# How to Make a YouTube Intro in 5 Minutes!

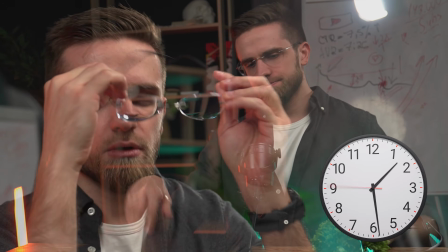[0:00]
Ever wanted an awesome YouTube intro but thought it takes too long? What if I told you we can make one in just 5 minutes using Movavi? Challenge accepted. Let's set a timer and get started. Hey, Arthur here and welcome to Movavi. I've been editing videos for almost 10 years and I've created more than my share of intros in that time. Trust me, making a great intro doesn't have to take forever. I will show you just how easy it is, even if you're a total beginner. Before we dive in, why bother with a YouTube intro at all? Well, a few quick reasons. Brand identity. Channel intro is like your signature. Makes your channel instantly recognizable.
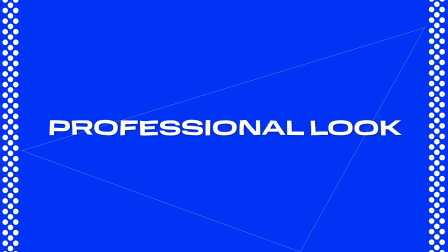[0:38]
Viewers see it and know it's you. Professional look. Polished intro gives your videos a pro vibe, showing viewers you take your content seriously. It sets the tone for quality. Viewer engagement. Those first seconds are crucial.
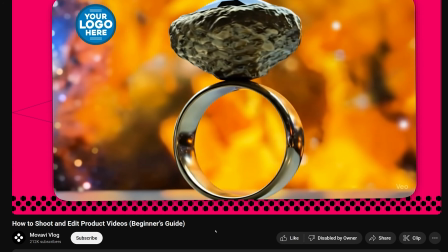[0:51]
Catchy intro hooks your audience so they want to keep watching instead of clicking away. First impressions count. Alright, here's what you'll need to follow along and make your intro in 5 minutes.
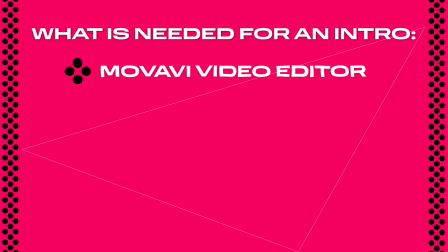[1:03]
Movavi Video Editor installed and open. I'm using the latest version. Your channel name or logo. You can just use text for your channel name or have a logo image ready.
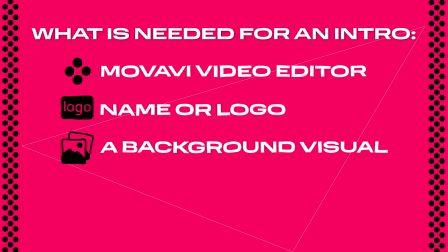[1:14]
If you have one, background visual. This could be a simple color, photo, or a short video clip to run behind your logo. Don't worry, Movavi also has some built-in backgrounds if you need. A short music clip or jingle. Intros usually have a little music. We'll keep it to a few seconds. Got everything.
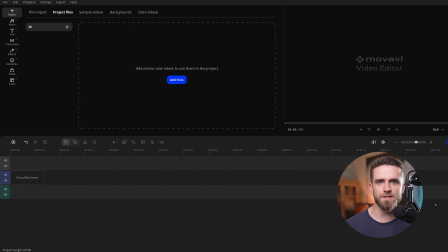[1:32]
Great. Let's jump into Movavi and build this intro. I will show you 2 ways to do it. First, using a ready-made intro template for speed, and second, super quick custom intro from scratch. Let's start with the easy template method.
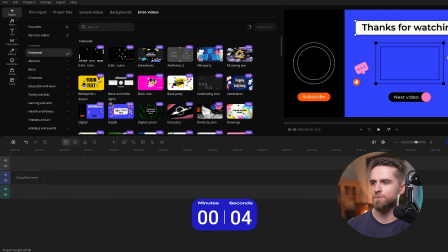[1:46]
In Movavi Video Editor, look over at the left sidebar and click import, and there are so many pre-made intro clips here.
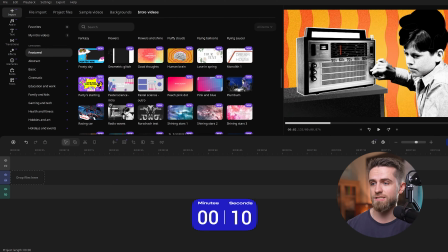[1:55]
I'm browsing and let's pick one that looks cool.
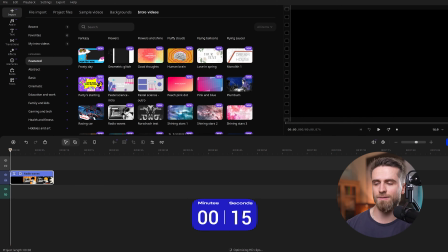[1:58]
I will drag and drop this intro template onto my timeline and boom, we instantly have a complete intro clip. That was like 2 seconds. This template comes with default text and a background. Let's customize it. Step 2, edit the text.
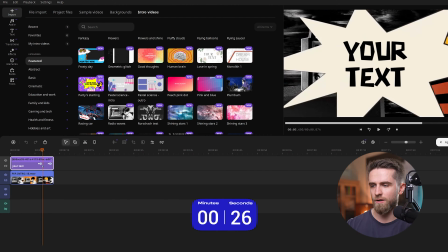[2:13]
First, I click the edit this intro button on the timeline and change the text to show my channel name.
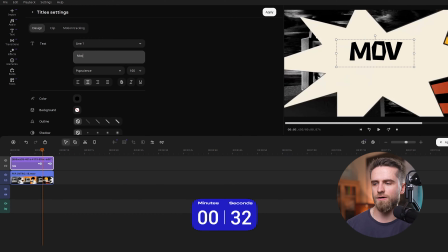[2:21]
To do that, I just double click the text on the timeline or in the preview monitor. I will type in my channel name, let's say Movavi Tech Tips as an example, and I can adjust the font, size, color, all that fun stuff on the left side.
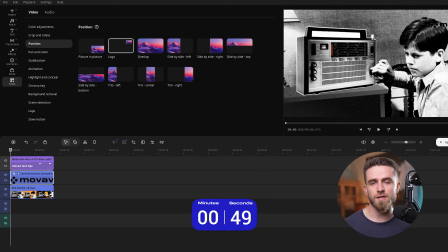[2:37]
Instead of replacing or deleting the template's background, we'll keep it. The motion and timing are designed around it.
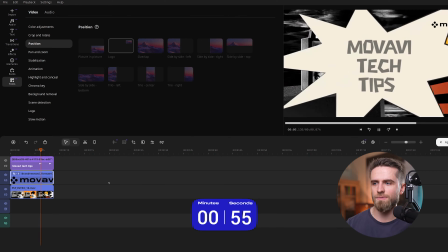[2:43]
I will just brand it, tweak the colors to match my palette, and add my logo on top. Now, music. Short, punchy track will make the intro memorable.
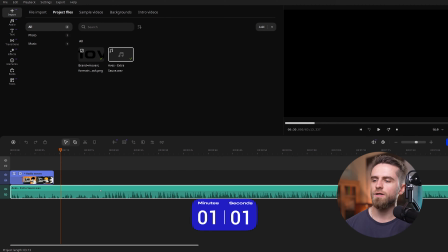[2:54]
I'll use a file I already have on my computer, import it, and drop it under the intro.
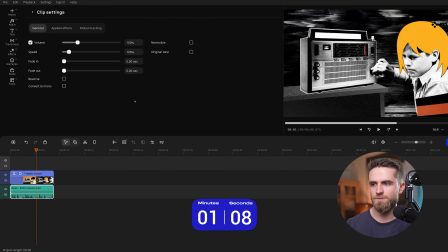[2:59]
This track is longer than my intro, so I will trim it to length and add a quick fade out so it ends clean. And just like that, our intro is ready. Let's play it back. Look at that.
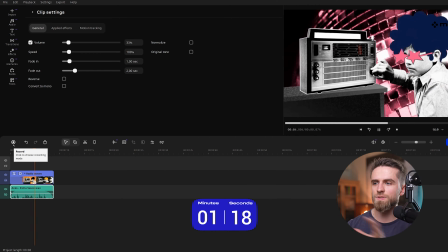[3:11]
We have our channel name flying in, cool background moving, music pumping, all done in maybe 2 minutes and a few clicks. Not bad, right? I remember doing this the hard way years ago and it took me hours. Thank goodness for templates. Now, templates are awesome for speed, but what if you want to make something more unique from scratch, or you just didn't find a template that suits you? No worries, you can still whip up a custom intro almost as fast. Let me show you a minimalist intro from scratch, no preset required. We don't need a new project.
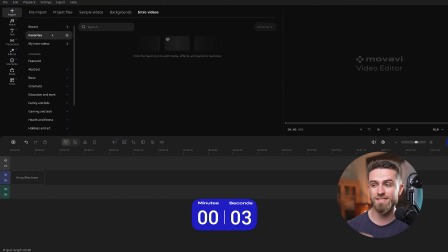[3:44]
Movavi lets us build an intro as a separate asset we can reuse. I go to import intro videos, my intro videos, new intro.
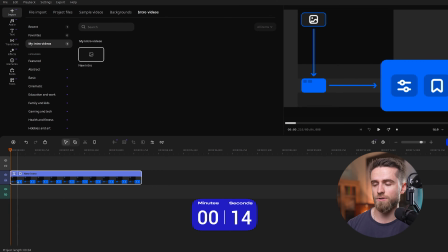[3:53]
That creates a blank intro clip. I drag it to the start of the timeline and set the duration to about 3 to 5 seconds.
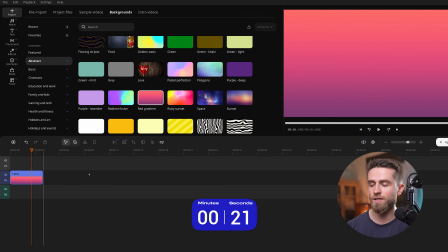[4:01]
For a clean base, I will choose a simple solid or gradient background inside the intro editor.